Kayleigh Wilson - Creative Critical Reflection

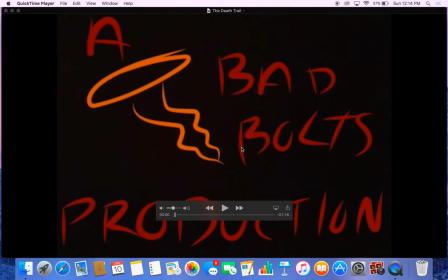0s
Hi, so today I'm going to be discussing my final portfolio project for media studies, and I'll be talking about our genre conventions, representation of certain social groups, target audience, technology, and distribution methods. So we start with our production company logo,
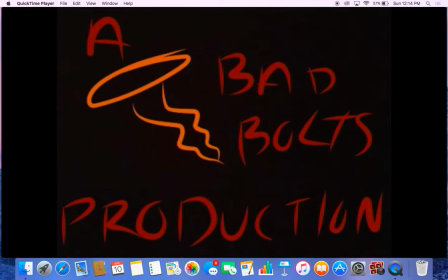16s
which was a last-minute addition to our final film because once we went back and rewatched openings of horror movies, we realized that a lot of them gave credit to the production company in the beginning, so we added that, and Patty made that on Photoshop, which was fairly simple.
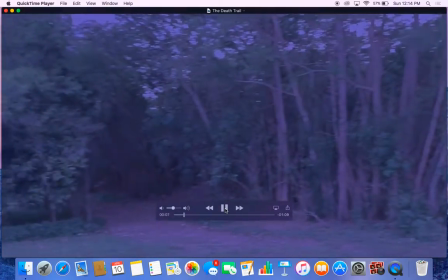32s
And then we move into our establishing shot that shows the forest, the trail, and later our character sitting on the hood of the car.
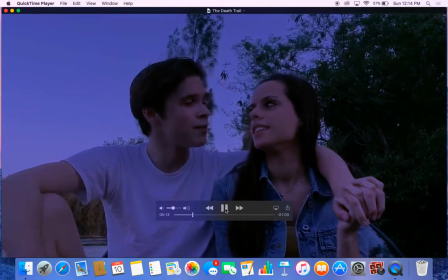40s
We have our credit lines there to give credit to the actors.
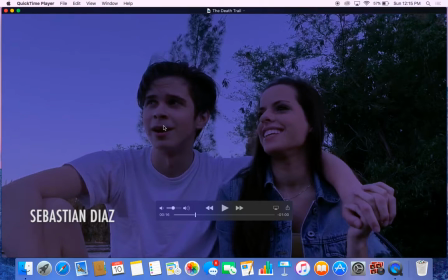45s
And here they're discussing how he's going to college and she's going to miss him because she's staying there, which later draws into her motive for killing him and all of her friends because they're all leaving her to go to college. We thought this was relatable to not only us but our target audience, which is people aged 16 to 25,
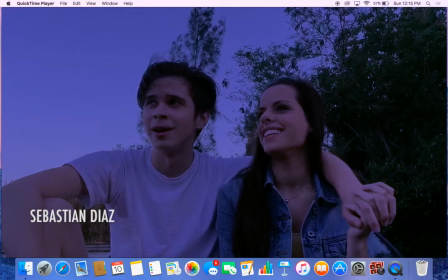63s
because they know the process of friends going to college, everybody being separated, which is something we are currently experiencing, so it was easy for us to emulate because we can relate to it.
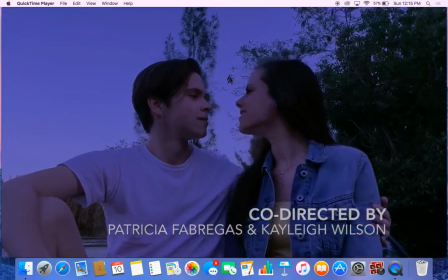75s
And here we have a bluish hue, which is seen in all of the shots except for the last one, which I will explain later, because we thought the bluish hue was aesthetically pleasing,
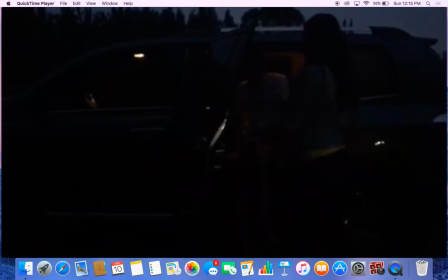84s
and instead of it just being a dark scene because it was dark outside when we
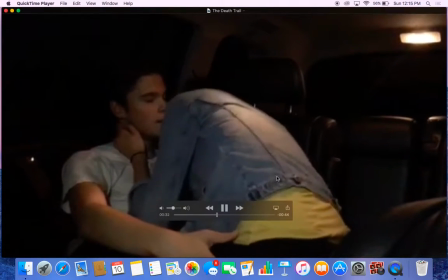89s
were shooting, the hue makes the characters more visible, and it just makes it a prettier shot.
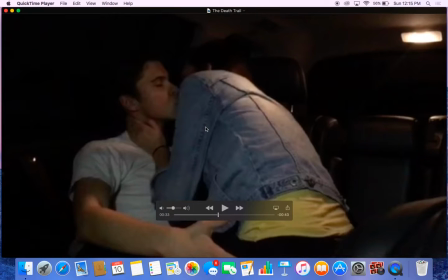94s
And here we have the characters in the car showing their intimate relationship. Because only the car light was on, it wasn't enough to see the characters well, and we wanted to make sure that the audience knows what's going on. So we took the other 3 iPhone flashlights and turned them on and put them onto our characters so that they were visible.
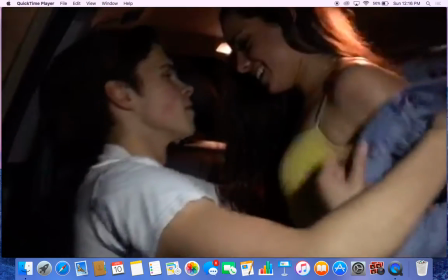115s
And after this, it just shows their intimate relationship and how close they are.
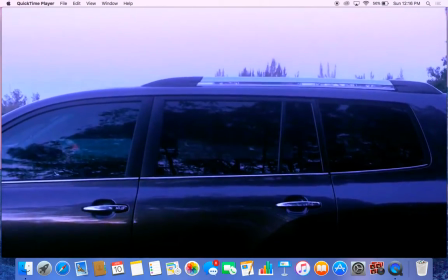123s
And then the intense music starts and the zooming in
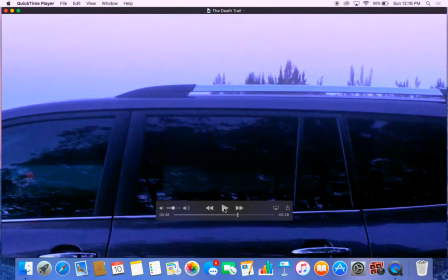128s
of the car brings the audience more into the scene.
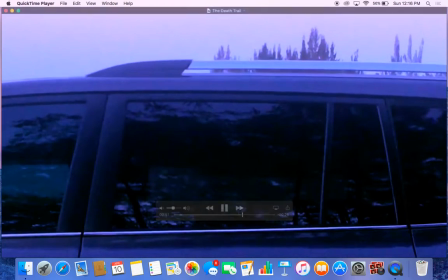134s
And then you start hearing the guy yelling about, like, what is the girlfriend doing? And then you see the blood splatter.
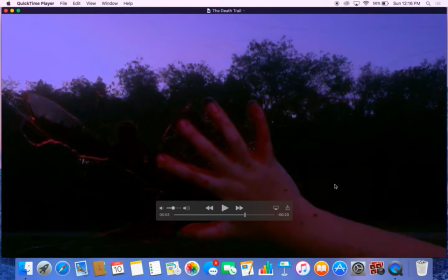140s
And we had a lot of trouble with this blood splatter because we wanted to get the perfect look of blood splattering. And so Patty ended up just pooling the fake blood into her hand and throwing it on the window and then dragging her hand down, and it was the exact look we were looking for, so it worked out perfectly.
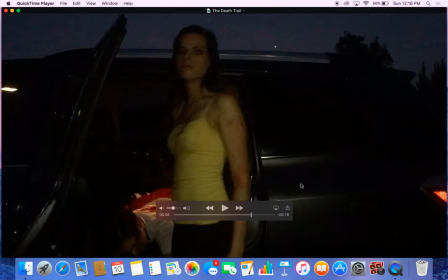158s
And still you see the bluish hue, but once the character is getting out of the car, the scene becomes dark and she's covered in blood as well as he is,
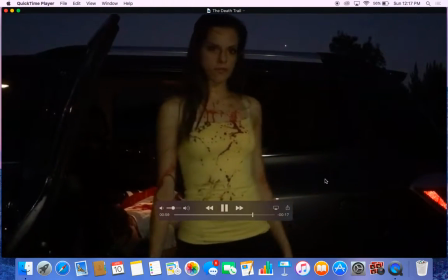167s
showing the gruesomeness of what just happened, and the darkness shows that murder was just commit and further murders will be committed in the future.
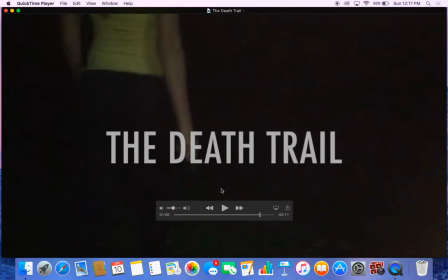176s
And then it shows her walking into the forest that was seen in the establishing shot, showing that the movie will progress into that.
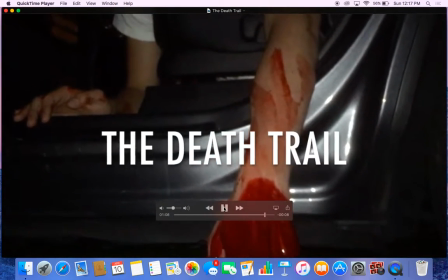183s
And then we had a close-up of his hand that was dripping blood, which tilts up to his arm covered in blood,
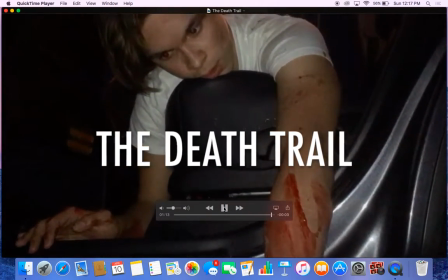189s
and later his face that shows that he's officially dead.
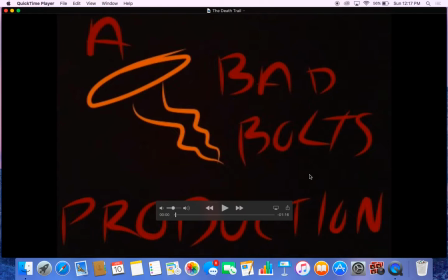193s
And for this, we were thinking that we would distribute it on online streaming sites such as Amazon Prime, Netflix, and Hulu, and other things like that, because it's an indie, like, homemade type feel of a movie.
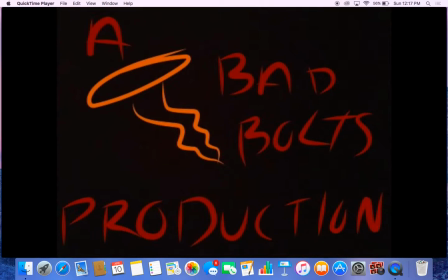207s
And so we think that that would best cater to our audience, and we would put it in theaters, in select theaters around the country. So for those who want the true cinematic feeling of the intense loud music and just the entire theater feeling,
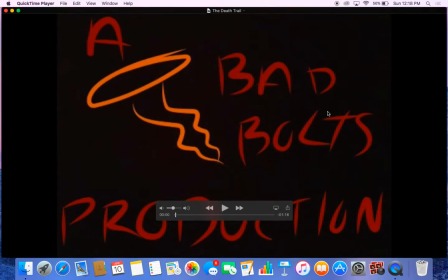223s
but that was our major way of distributing it would be on online streaming services.